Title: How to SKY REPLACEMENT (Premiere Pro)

guys, Dirty here from Premier Basics, and today I'm going to show you how to do a sky replacement. But not only that, no, you'll also learn how to create a day for a night and add some lightning effects.
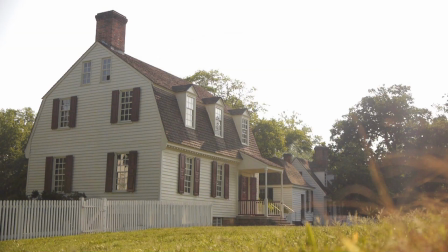A lot to learn today, so let's not waste any more time and jump right into the video. So you want to find a shot of a house or shoot something outside and drag that into the timeline.
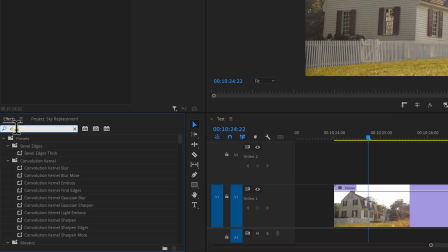Now to replace the sky, search for the color key effect in your effects library. Drop it onto the clip and head over to the effects controls.
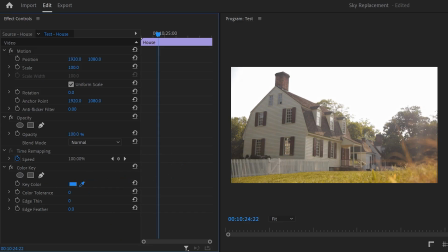Select the color picker and click somewhere in the sky of your video, and that will select that color. Now head back to the color key properties and adjust the settings until the sky is completely gone.
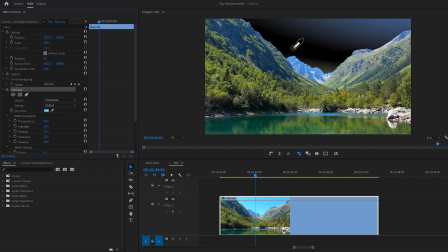If your video has a blue sky, you could also use the ultra key effect, which does a way better job with blue or green key.
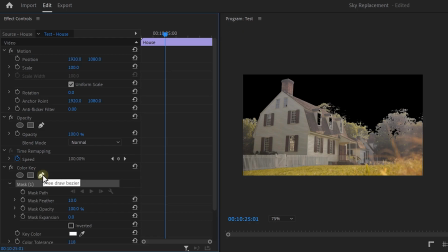Now if the color key removes a part that is unwanted, you can always draw a quick mask around it. This is pretty easy because there's no camera motion in this video. If you do have a moving shot, then definitely stick around till the end of the video, as I have a great tip for that.
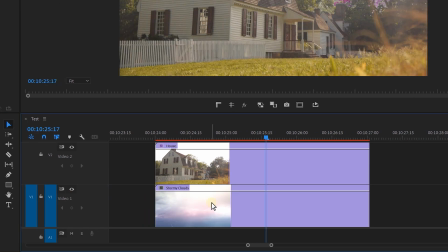Now find a video of a night sky and drag it underneath your clip, and if necessary, you can adjust the position of that.
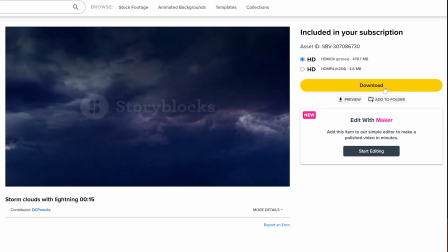I found something really cool with lightning on story blocks. So that already gives you the sky replacement, but it doesn't really blend that well with the rest of the scene. So let's change the house from day to night.
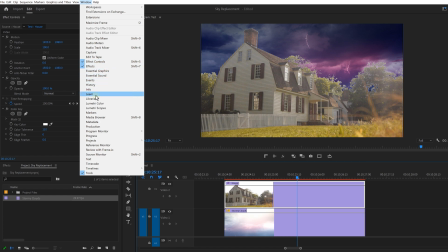To do that, open up the Lumetri color panel from the window menu on top, and we're gonna add some blue to the shot because there's no warm sunlight at night.
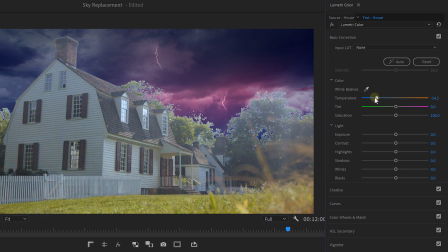That way we're going to make it appear colder. So drag the temperature slider to the left. Now as you can see, my sky has a bit magenta in it, so I'm going to push the tint slider to the right. This will make it blend way better together because it looks like the sky is now reflecting on my house.
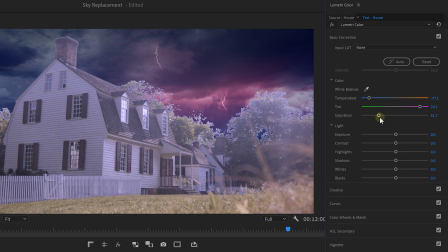Also, decrease the saturation since there isn't much light to reflect the colors from. Finally, pull back the exposure and that will make your video look a lot darker.
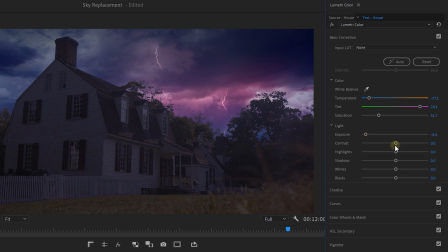Now it's possible that you have this washed out image, and to fix that, we're gonna increase the contrast.
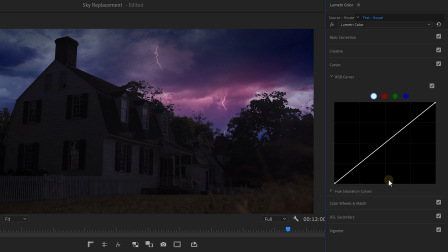And if necessary, you can dive into the curves where you can pull back the highlights even more to make it look even darker,
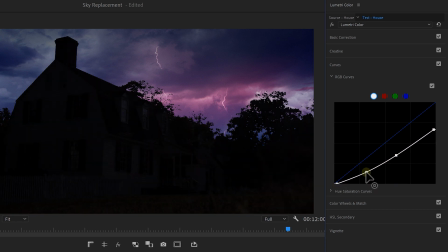and perhaps create a small S-curve here on the bottom to maintain that contrast. All right, the next step is the most important of them all because we're going to blend everything together.
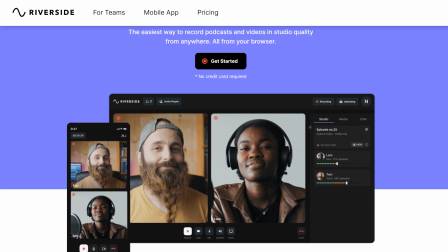But first, a word from today's sponsor. Riverside is a platform where you can record studio quality podcasts and video recordings from anywhere in the world, remotely.
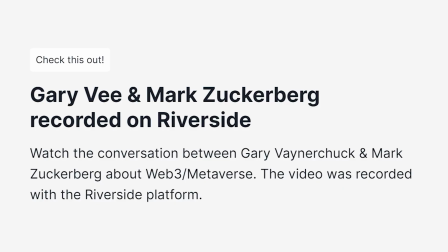I've been using it recently alongside more than 70,000 other creators like Guy Raz, Gary Vee, and even companies such as Spotify and the New York Times. But Jordy, why not use a video call application?
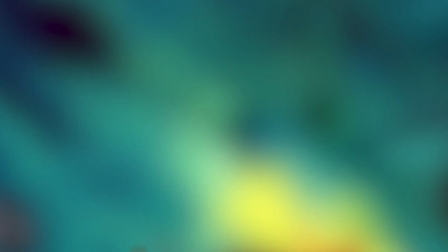Well, because Riverside will record each participant's video up to 4K resolution and upload it to their cloud.
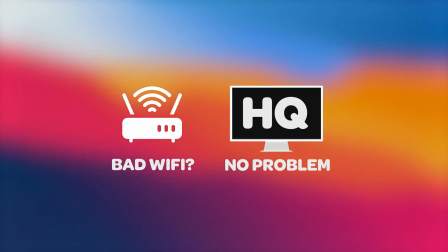That way, the video and sound quality is always stable regardless of the internet bandwidth or connection. So even if the live streaming is lower quality, the actual recording will always be high quality.
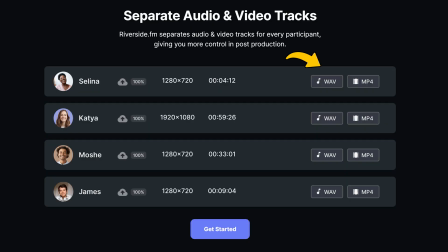Then after the recording session, the host can download the video and audio track separately for each participant. That gives you much more control in post-production, and this will of course save you a lot of time. The studio interface is incredibly user-friendly because your guests don't need to install anything. All they need is a link to join the Riverside Studio from their browser.
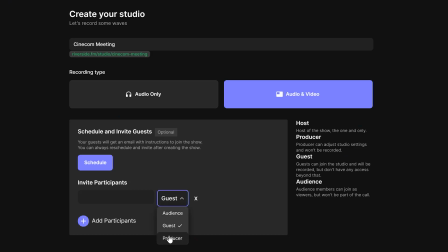Now, if you want, you can also join the studio as a producer and watch from the backstage without being recorded.
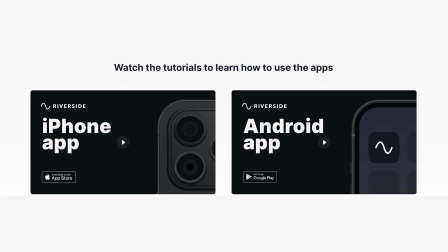That way, you can control the show and make sure that all the settings are correct. They also have a mobile app where you can invite, record, and download your high-quality video recordings easily.
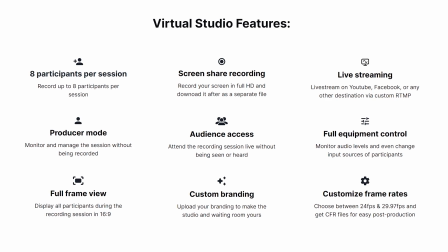Riverside also comes with a lot of useful features that will increase your workflow. You can use Riverside's editor to transform your long-form content into short-form content in just a few clicks.
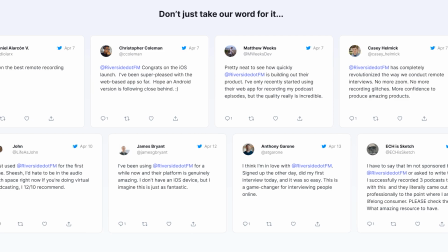Also, tons of creators are sharing their positive experience with Riverside, so definitely check it out for yourself, guys. You can find out more about Riverside by clicking the link in the description down below. And now let's get back to Premiere.
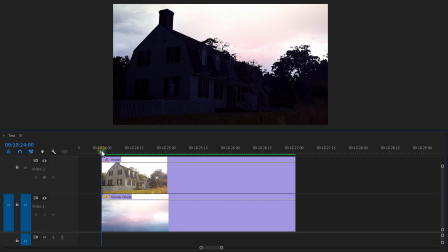We're gonna add some light flashes at the moment where the lightning strikes.
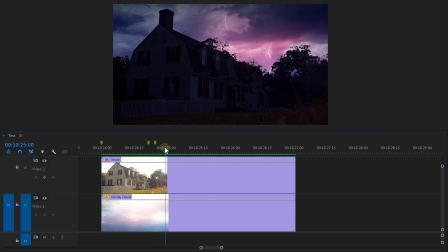Now, to make life easier, you can place markers by pressing M on your keyboard every time a lightning bolt appears.
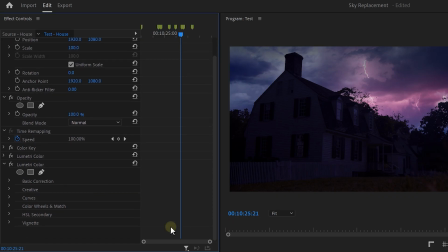Now find Lumetri color in the effects library and drop it onto your clip. You can rename it to lightning or whatever you like. Then expand the basic correction tab because we're gonna make the video flash by increasing the exposure every time the lightning strikes.
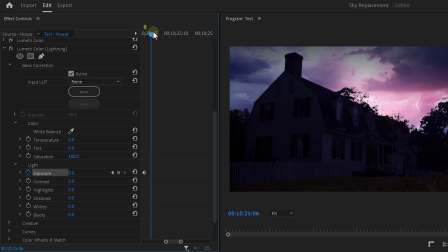Set a keyframe on the marker you placed and move one frame forward. Increase the exposure depending on the harshness of the lightning strike, then move forward again until the lightning is gone.
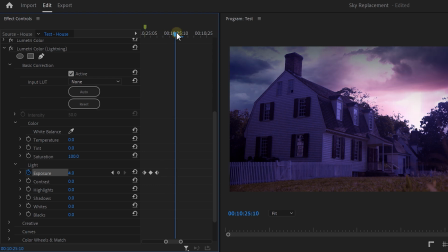Here, set a keyframe to 0.